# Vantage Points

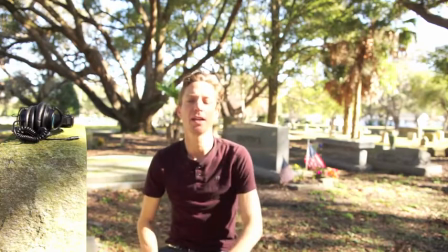Hi, my name is August, and I'm from Social Better Marketing,
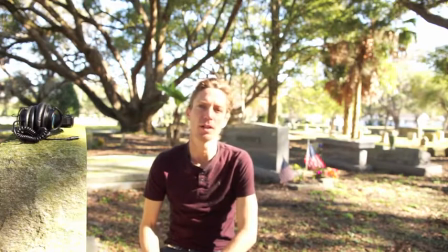and I wanted to make this video so I could show you guys Vantage Points.
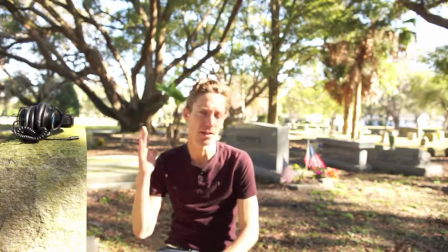And what Vantage Points is, like the angle that you see the picture from.
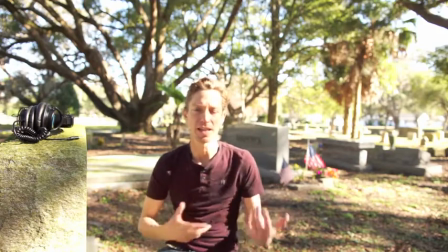And the reason why I'm talking about that is because that angle makes the picture like a lot interesting,
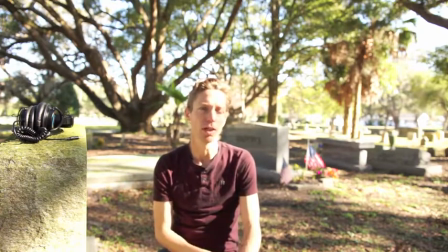and obviously the video more interesting, and just makes it more likely people to like view your stuff and like your stuff,
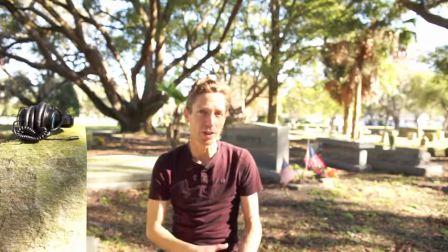and for you to see the story, and you to like actually
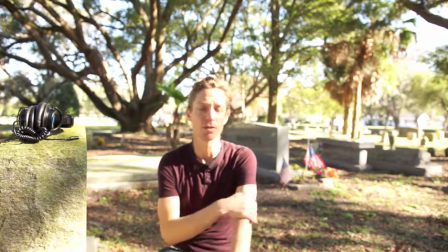bring about a story with the photograph or the image or the video, and just make it a lot more interesting.
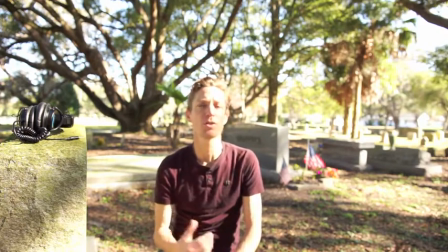So right now I'm shooting from about like waist level,
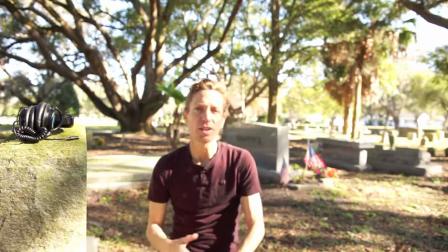and the reason I'm doing that is because I wanted to create like an interesting viewpoint.
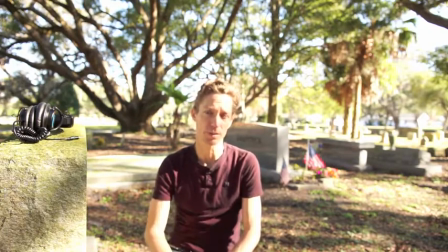And another thing with the Vantage Points that I was talking about is that I'm using these lines,
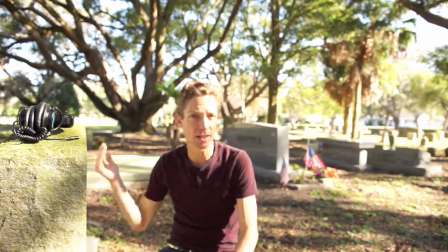the leading lines from these headstones right here,
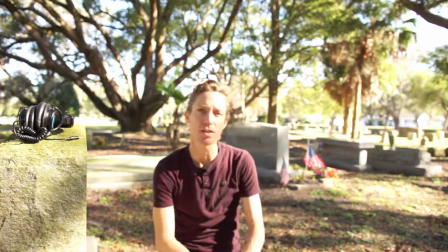and that's another way to use a vantage point or an angle
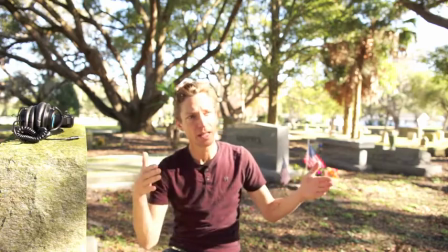to bring the picture into view in an angle to where you're kind of like following
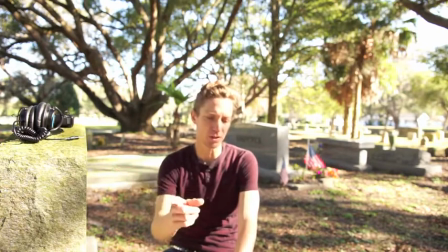the picture with your eye.
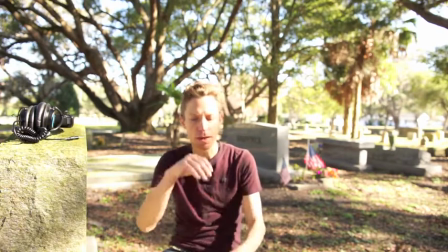So it's not just something that's like deadhead, meaning like you don't look at the picture and just your eye just like stops.
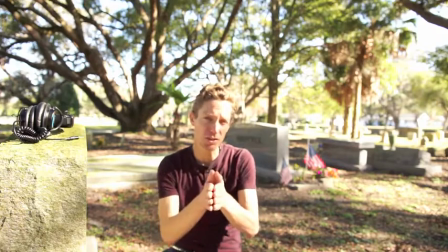What you want to happen is you want to look at the picture and you want to kind of like follow the things in the picture.
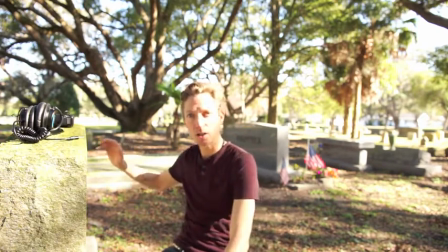So like maybe like with this, you kind of look at me and then you kind of follow the gravestones and then this beautiful tree in the background,
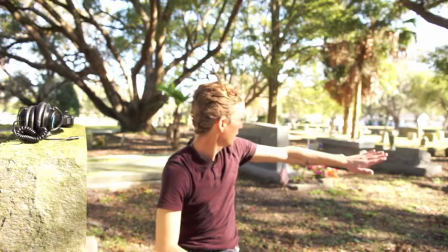and then maybe like up around and wherever around the picture.
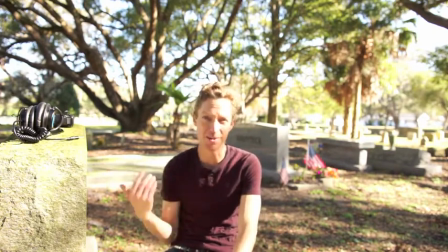I don't know how your eye, I mean that's like how my eye would see the
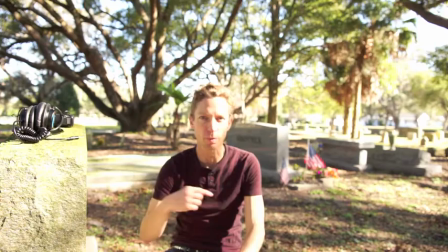picture, and I would want to like kind of like look around the picture and see things
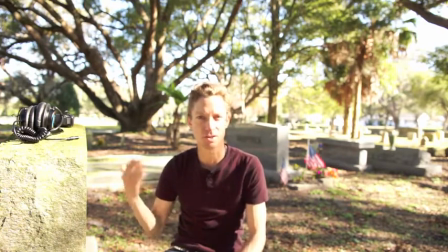instead of just like
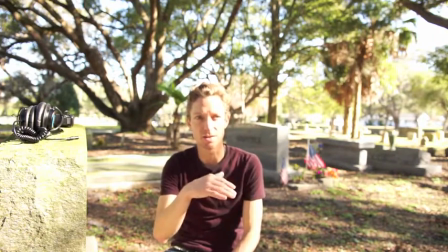deadhead the picture and just look at one subject and then just be disinterested from there, because you want interest,
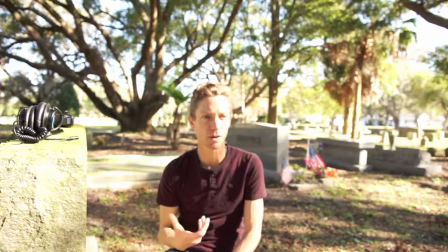and one of the things that does spark interest is something that you can follow around the picture. So I'm going to change the viewpoint to more of a boring viewpoint, and just to kind of show you the difference.
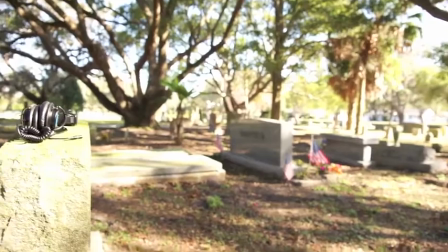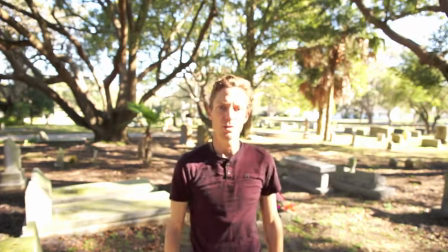Okay, so here you go. This is like pretty much eye level, and you could see how it pretty much looks like,
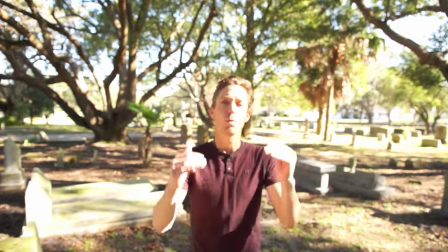or it is like you would see every day, eye level, which is a very normal viewpoint.
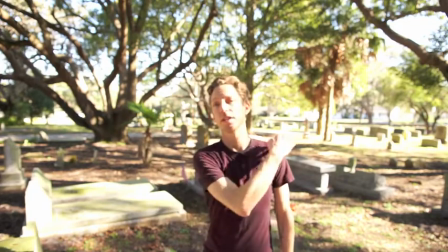And you're probably seeing like the horizon, which is kind of probably cutting off my head, which isn't very
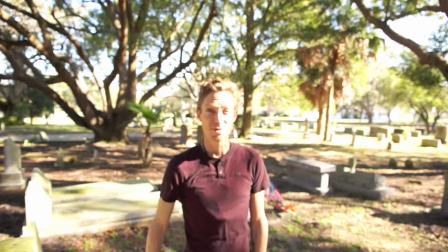attractive to the picture, unless you're trying to cut the person's head off. You don't like them or something.
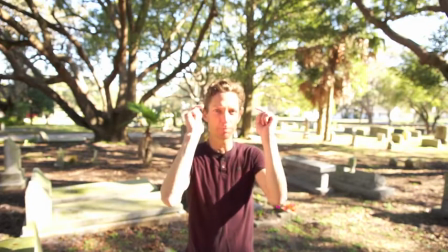But anyways, like here's like a normal picture where you would just point and shoot, like holding the camera right here.
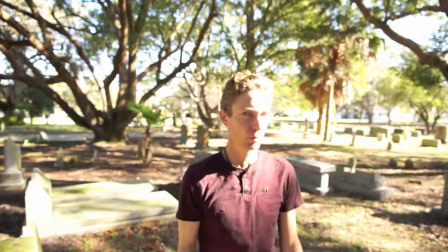The normal line of sight, or field of view, or whatever you want to call it.
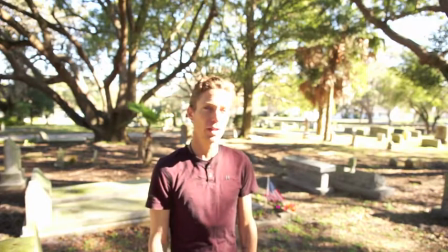But if you want to make it more interesting, like I was saying earlier, is you just kind of create like a different field of view,
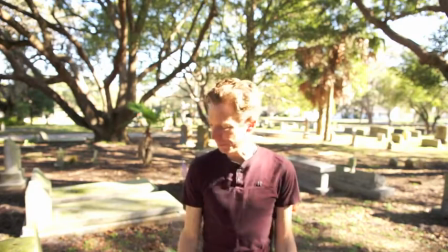a different perspective, like maybe like shooting from the edge of the gravestone,
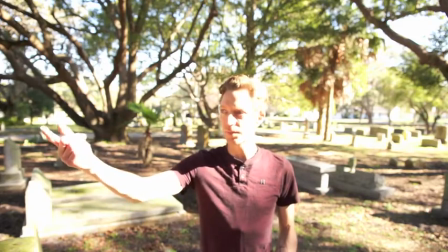or peeking out like through like through branches or something like that.
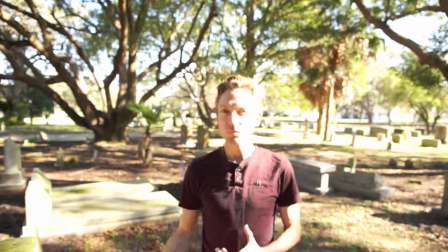Something to kind of like create more of a story.
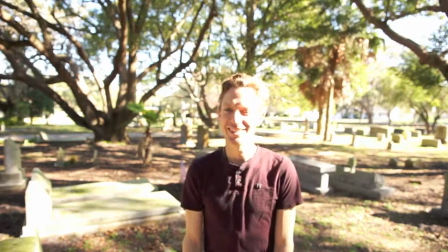Anyways, let's try a different area so I can show you another example.